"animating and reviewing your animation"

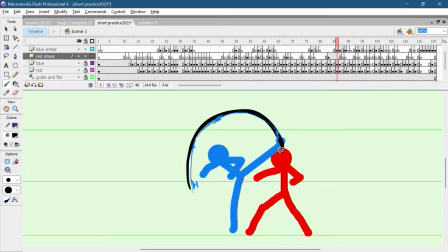(12:40)
Instead of having this smear and then another hit frame.
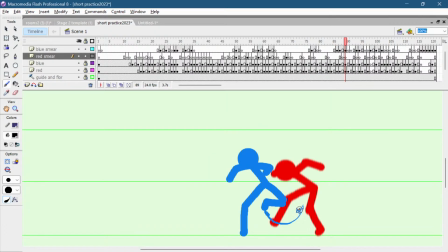Shark copy. Discord is expired. I'm sorry. I have another Discord link for you then.
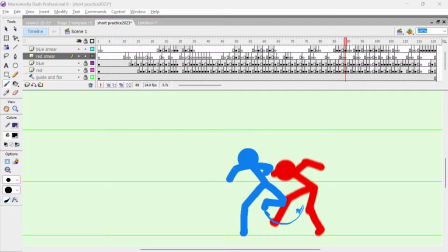Invites. Copy invite link.
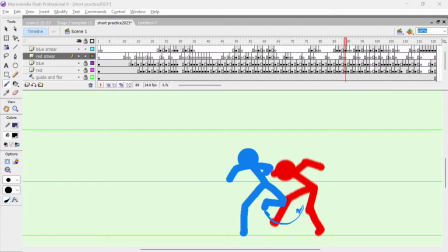One sec.
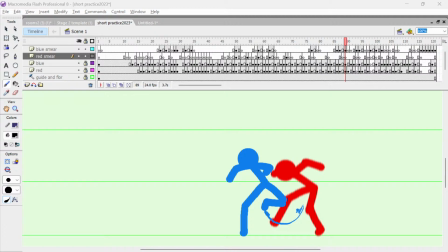(13:32)
Start with Devin something.
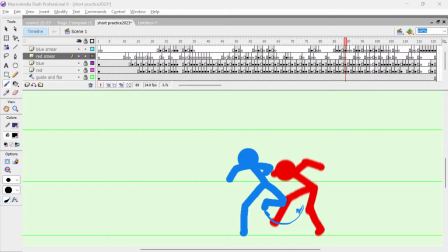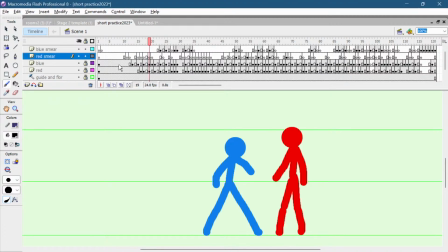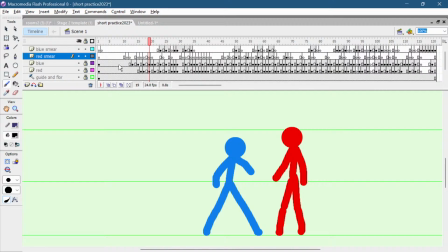Okay, should be fixed now.
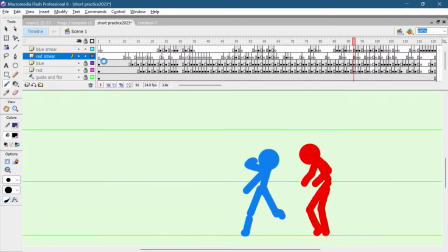(14:28)
That's all about this, pretty much.
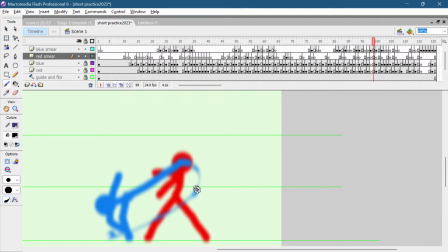(14:33)
I would work on the reactions, make them look more heavy when the impact is heavy.
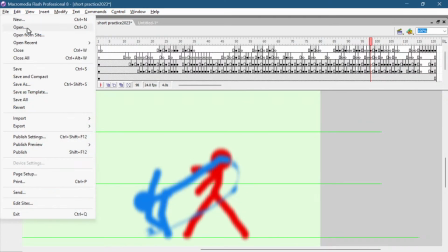(14:43)
I think I can show my animation as an example.
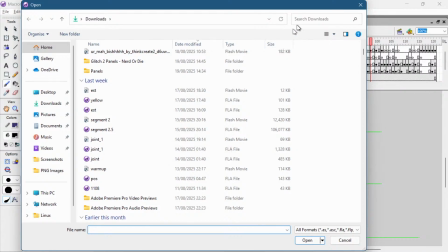Let's look for random warm-up file.
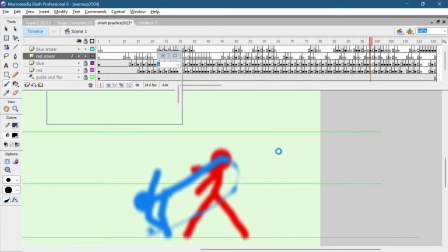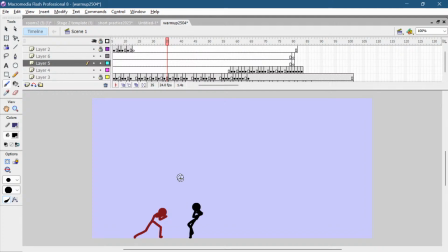(15:04)
Okay, I made this in like 1 hour, so it's not the best example. Oh no, I can't use my shortcuts.
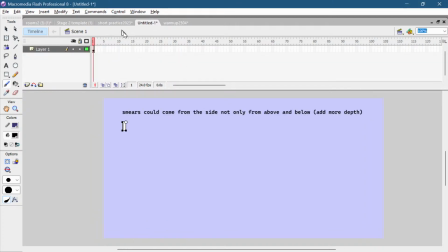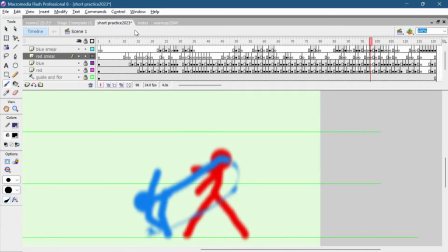(15:18)
Notes. Save this. I don't need to save this.
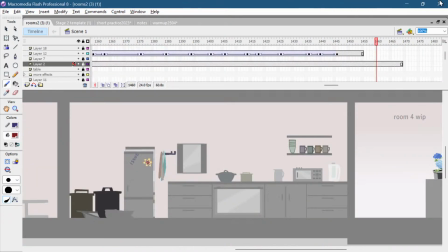(15:26)
Save this.
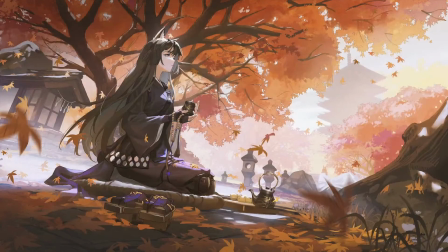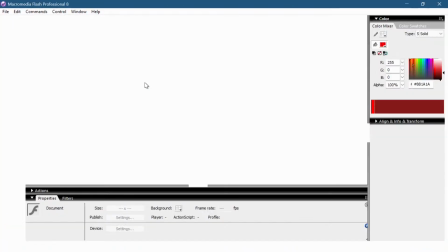(15:35)
I'm restarting Clash so I can use the shortcuts again.
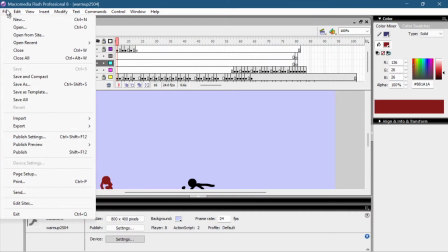Notes.
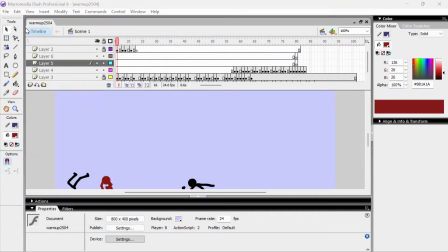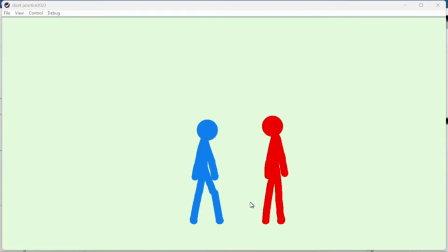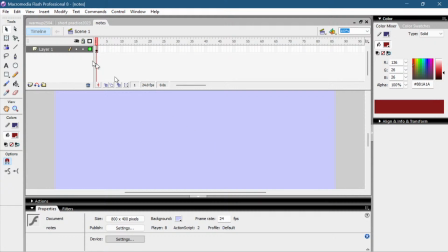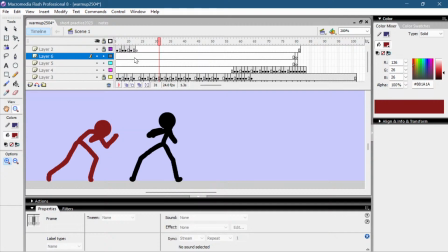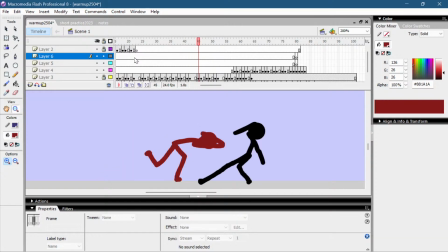(16:11)
This is a hit. See how far he's falling back after the hit?
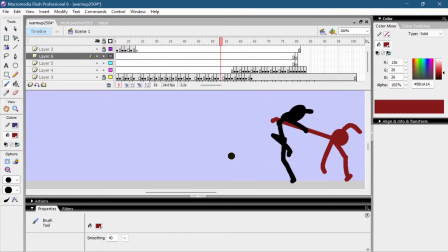(16:18)
Same here.
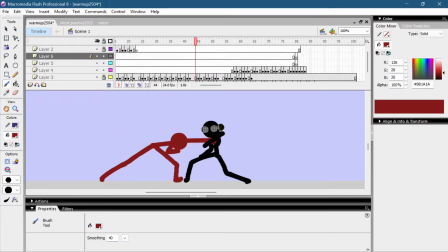(16:24)
The reaction adds onto the hit. It makes it the hit looks more weightful if the enemy flies far enough.
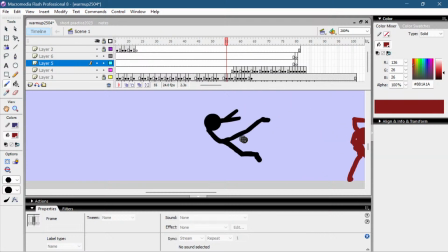(16:35)
For example, look how far he flies.
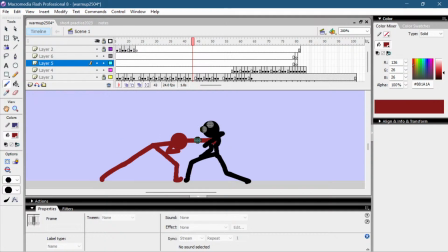(16:40)
But on the other hand, if there's no reaction, it looks like the hit was nothing to him.